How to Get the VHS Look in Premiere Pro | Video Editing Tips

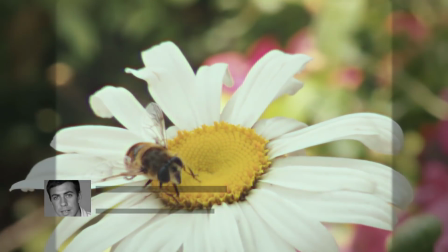Hey guys, this is Charles Jaeger with PremiumBeat.com. In this tutorial, I'm going to show you how to create a realistic VHS look entirely inside of Premiere Pro.
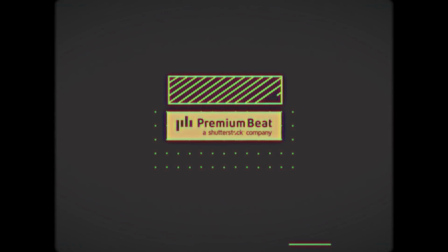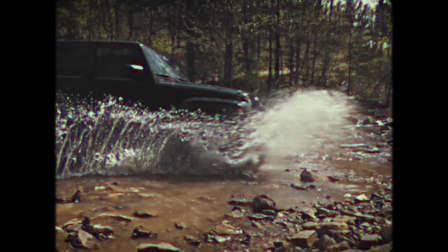Alright guys, as I mentioned, we're going to be creating this VHS look entirely inside of Premiere Pro.
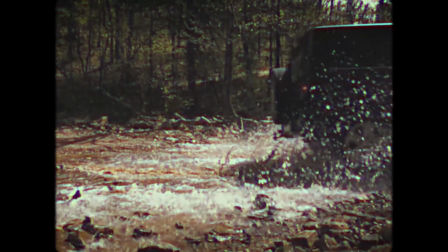No round tripping over to After Effects or anything like that.
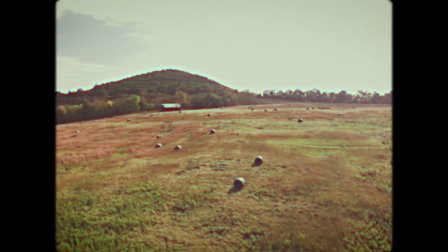I even have a method for us to add a subtle wiggle to our footage to kind of emulate the imperfections that are common on VHS videos.
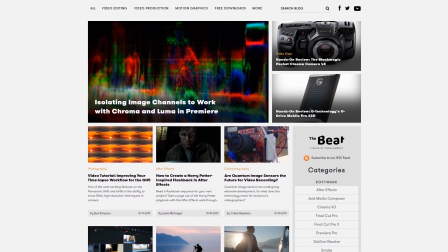Before we get started though, I do want to mention that you should download the project file for this tutorial.
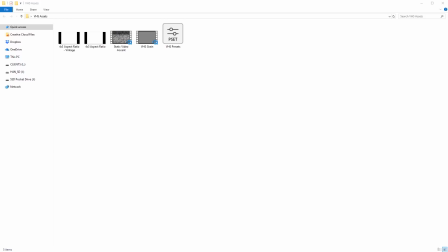That project file includes some VHS accents that I'm going to be using a little bit later on, and it includes some free VHS presets that you can install. But before we get to that, let's go ahead and get started creating this VHS look on some footage. Alright, inside of Premiere Pro, I've got a clip here already on my timeline.
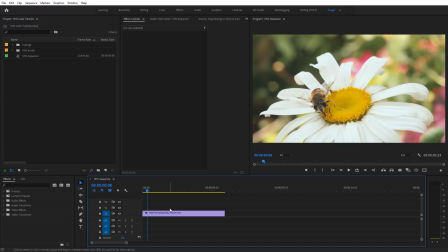That's going to be the clip I'm going to add the VHS look to. So the first effect we need is the Lumetri color effect. So under Video Effects, come down here under Color Correction, and we're going to select Lumetri color. Just add that onto the clip, and you should see the effects controls here. Now we can see the Lumetri color effect.
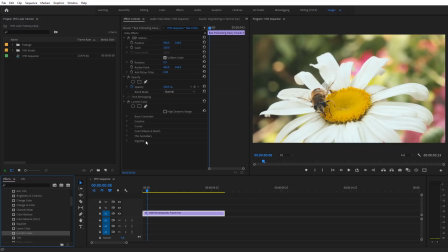We can go through here and adjust these various parameters to create the VHS look. The first thing we need to adjust is under the Basic Correction tab here. Go ahead and toggle that down. And what we're going to do first, we're going to add a little more contrast onto this footage. VHS clips tend to have more contrast. I'm going to set this somewhere around 55 or so.
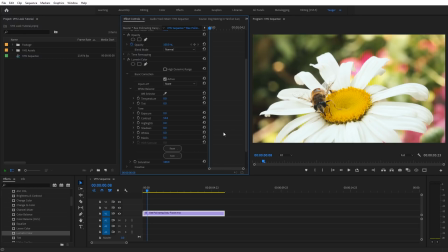And we can see that just helps to take away some of that flat appearance. Next, we need to adjust the white level.
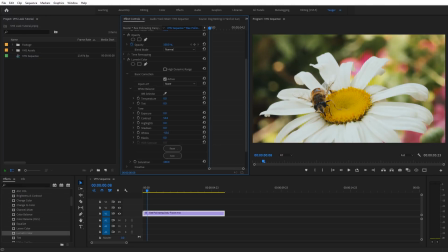If I go ahead and select this and I move this up and down, you can see if we bring that down, a lot of times VHS, it's not going to have that really bright white quality like this.
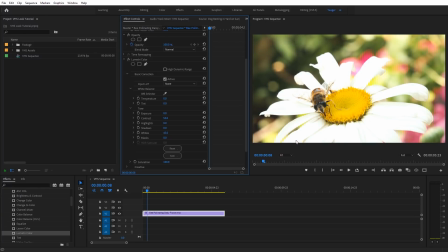Like when I see this, I think of like HDR or modern televisions. So we want to bring this down to something like negative 50.
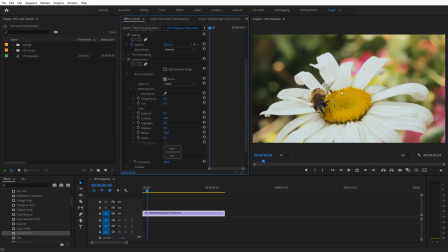You can see it just kind of adds a dull white over everything there. And we go ahead and close up the basic correction. And let's go ahead and toggle down the creative tab now under Lumetri color. And the next option I want to adjust is faded film. I'm going to set this to be about 30. You can see it's just going to lift the blacks. They're kind of subtle.
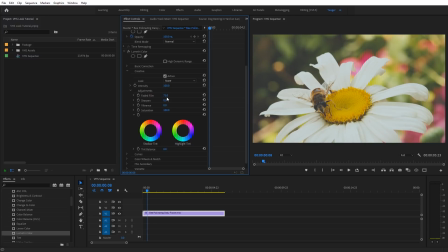You can push it to be more extreme if you want. You really can adjust these to any settings you want. I'm just going to kind of show you the settings I'd dial in to create my VHS look. So I'm going to set this faded film to 30. Next for sharpen. VHS is kind of a double-edged sword here. You think of VHS kind of being overly sharp, but compared to like HD footage, you know, it really isn't that sharp.
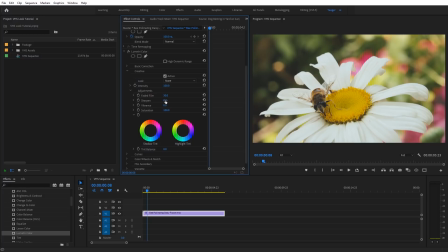But I'm going to show you a way we can kind of dull it and then kind of add that extra bit of sharpening back onto the footage a little bit later. It'll give it more of a VHS aesthetic. So right now for the sharpen right here, I'm actually going to set this to be negative 70.
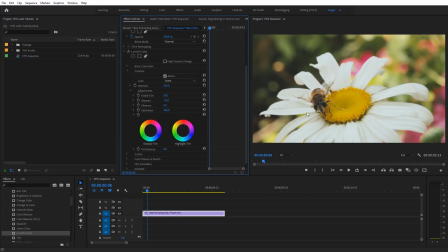You see it's going to kind of add a dull blur over everything there. And VHS tends to not have the best color either, so for vibrance, we're going to set this to be negative 30. Now this next adjustment is really more of a preference of mine. What I like to do is take the shadow tint and move it just a little bit over into kind of the purple hues.
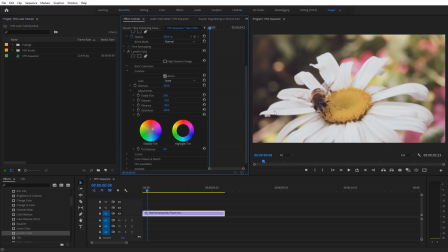You can see that just adds a little purple, kind of reddish tint over the darker areas of the footage. You could adjust this on any of the other colors if you wanted to as well. Now let's go ahead and close up the creative tab and let's go ahead and toggle down the curves tab here for Lumetri color.
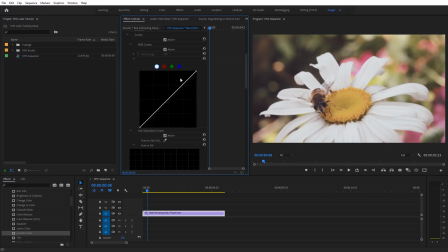As I scroll this down, we have a few different options we can adjust. The first though is going to be on the main curve, so with the white one selected here.
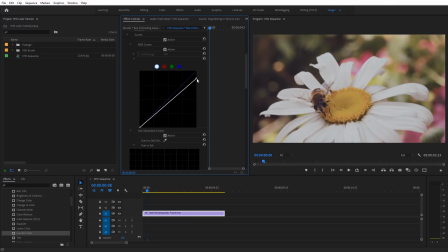What I'm going to do is I'm actually going to pull this down on that top point. Just a little bit, something kind of like that level there. And then what I want to do is actually want to just go ahead and come out horizontally with it and kind of line it back up with the original curve. And what we're doing is we're kind of clipping that white level. So you can see it just kind of clips some of that detail out of the whites.
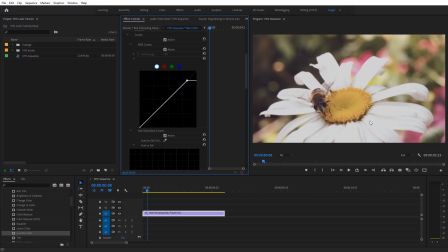And that's pretty common with VHS footage. It just typically doesn't have that much dynamic range. And this is a nice way we can kind of emulate that. Now just to kind of mess up the footage a little bit more, I might come over here to the green channel. I'm just going to grab the top part of the green.
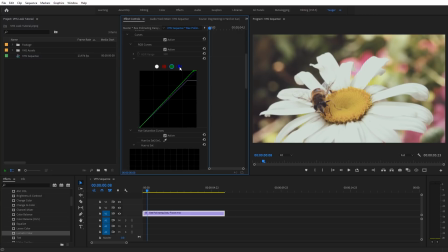I'm just going to shift it off axis just a little bit there at the top. And I'll do the same thing with the blue, and I'll just bring it actually down the other way, just so they're kind of off. You can see this kind of adds a yellow tint to everything. And I'm going to go ahead and close up the curves tab here, and we're going to come down here to the vignette. And I typically like to add a negative one for the amount right here.
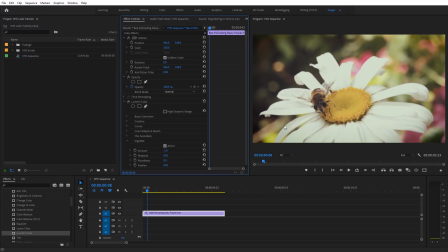And you'll see that just going to darken around the edges there, but we're actually going to kind of crop in on this footage, so these darker areas right at the very edge, we actually won't even see that.